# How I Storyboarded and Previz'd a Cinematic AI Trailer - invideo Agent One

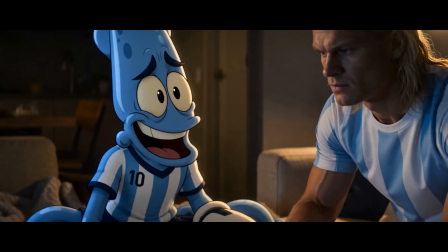You're 2 meters of Argentina granite. Granite cracks.
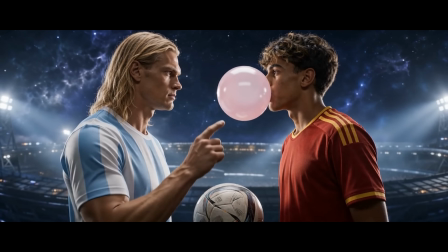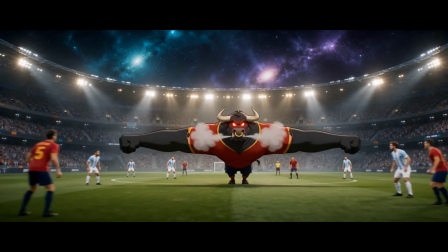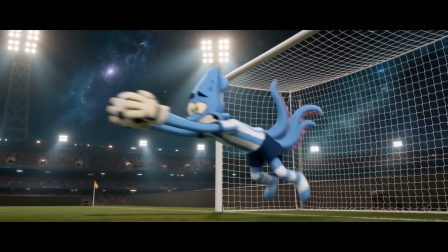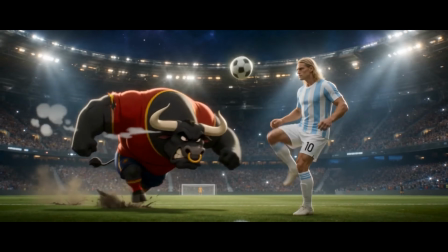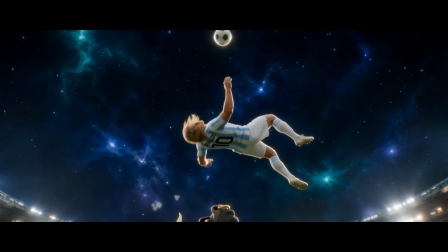So
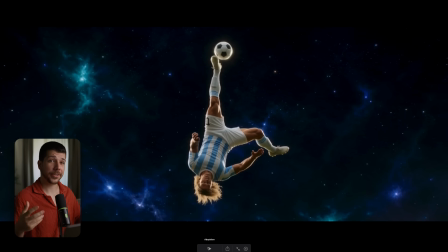So the first pre-verse was a lot of great shots, but there are also a lot of really bad ones.
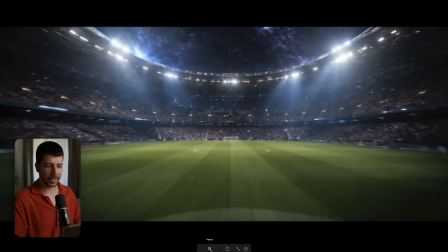Overall, the look, the location, everything stays consistent,
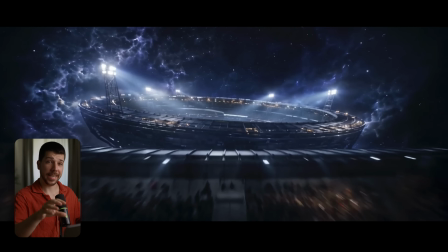but we have this little bit of error where we have the stadium as an actually background and we're not actually on the field. This is something we have to fix in the context that I have to write down. Then this part is my favorite sequence.
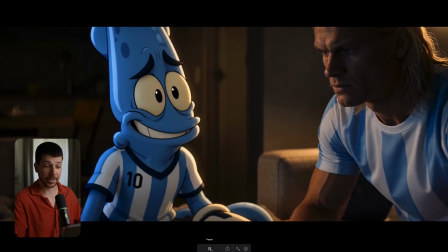We have nice camera movement. The dialogue is great, the timing is great, the lighting is amazing on this.
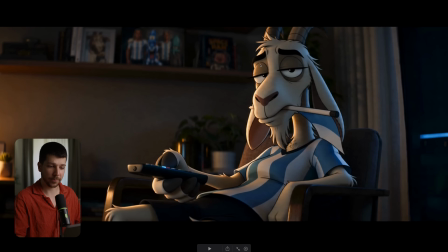We have this cool backlight and this warm key light here from this lamp. The cartoon characters really react to the ambience of the room, and this is my most important part. Also look at these little details that he put in the background just from the reference frames.
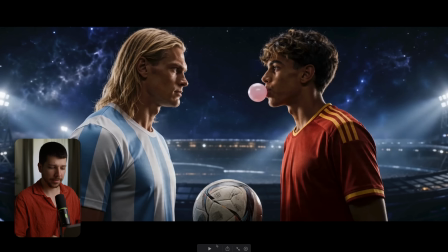Here also really bad that he just put them in the background like wallpaper from a stadium, and this one was a total disaster for most of the time.
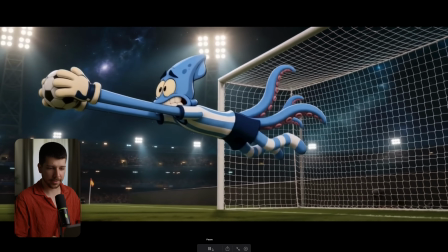This one is actually cool until this point. Then he morphs very weird back.
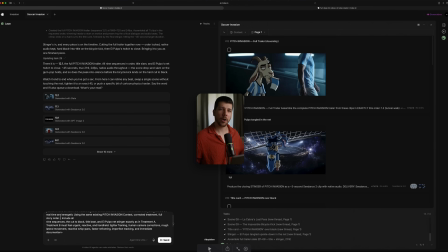So the next thing I'm going to do is work a little bit on the camera motion, because now everything was like in a drill, very smooth, very controlled. Now I want to do a new take where everything feels much more handheld and wild. So I can decide after that which look for which scene is the best.
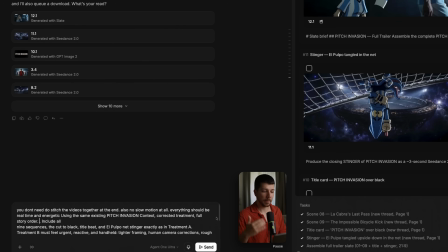So that's the reason why I wrote down this prompt, which is basically saying make every shot now more handheld, more energetic, more motion blur.
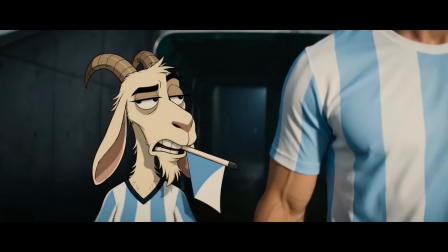Wait, are they chanting for me? They are not.
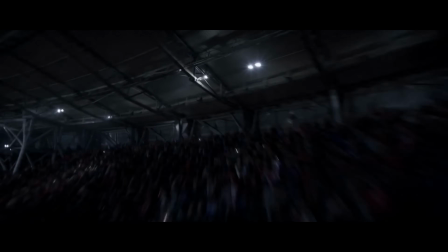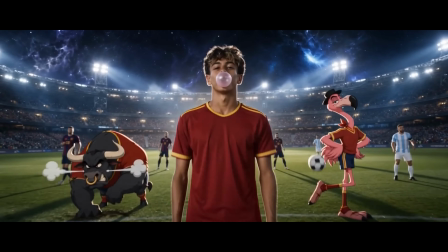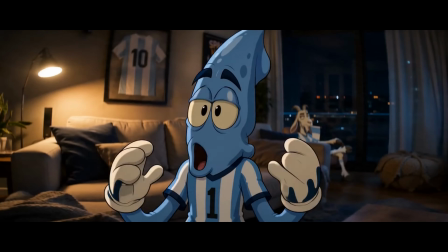What if I can't do it? You're 2 meters of Argentinian granite!
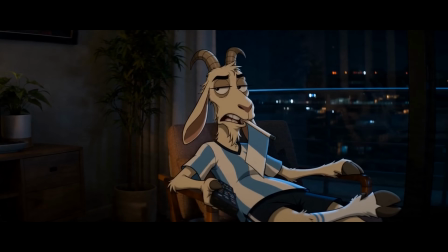Granite cracks.
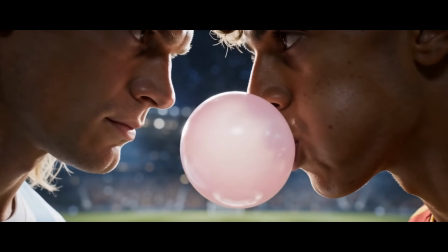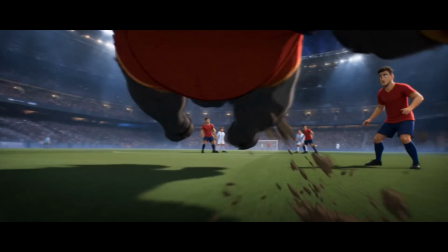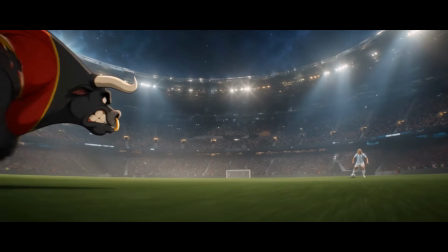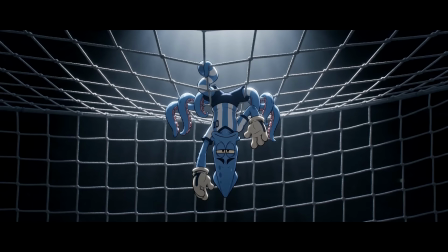Now a lot of shots got better, a few got worse, but a lot of them really turns out very nice.
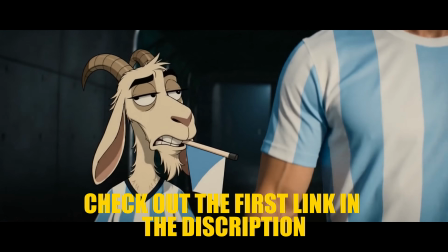Now we have this really roboter arm motion at the beginning, which is kind of cool, but I liked for cinematic rail at the beginning this really hard cuts.
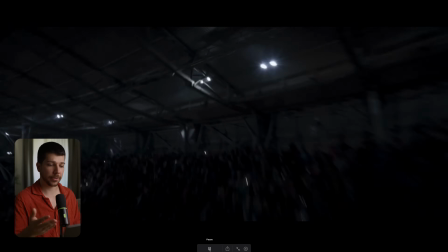Then this shot of the stadium, very low angle FPV type shot going through the crowd, then to the stadium, and then revealing where we are at the moment.
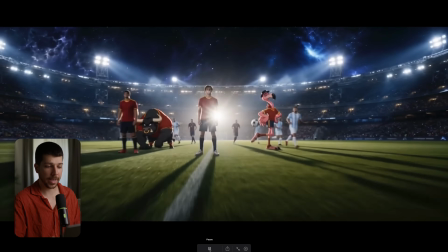Then here also that we have this whip pan from the bank to the player.
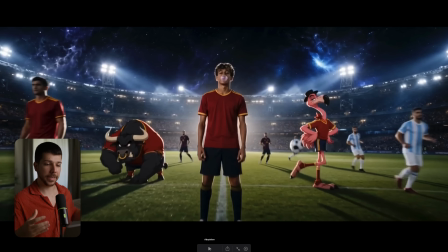It feels much more energetic, much more opaque than just a normal slow push in.
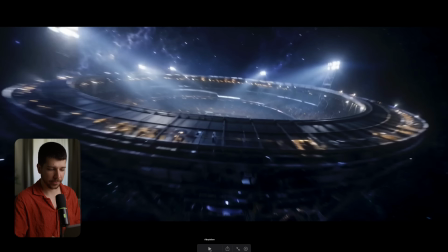Also here really great the combination of the animation from the real people and the cartoon characters.
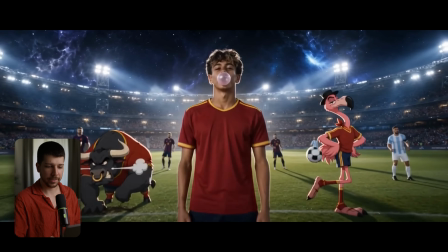Everyone moves normally. He's doing this little dribbling over here.
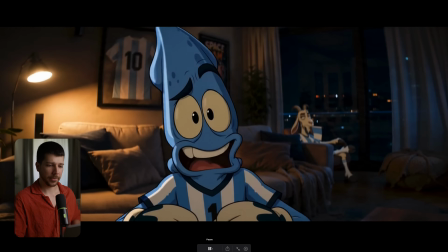Then this one at the beginning I don't like the whip pans here, but here this handheld feeling really gave me also the feeling of the old Looney Tunes movies.
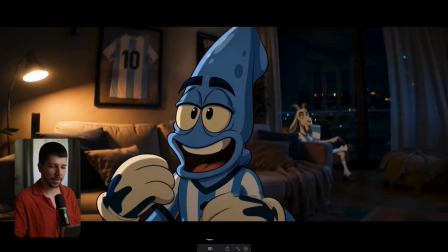I think the first version looks more cinematic, but this one has a different, more cartoony energy to it.
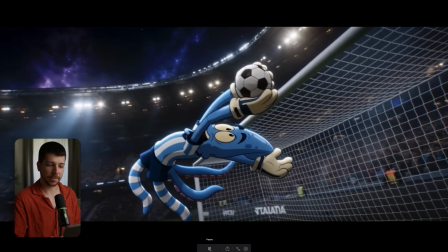This one is totally disgusting. This one also turned really nice, the slow motion, and then speed ramp directly to the corner of the goal.
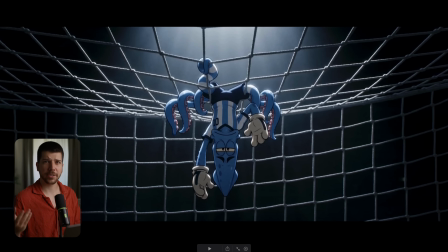Also very cartoony with the smearing and de-squeezing of the person. Also this end shot a lot better that he's just there in the dark, very isolated from everyone. Really nice way to end up trailer. Speed-wise, I would rank this around an 8 out of 10. You have a really nice preview, in my opinion, in half an hour. Now let's jump to method 2. Method 2 is the treatment explanation. Goal now is to lock the visual identity of the film. I will now start generating one single image where I think this is the perfect look for the whole video.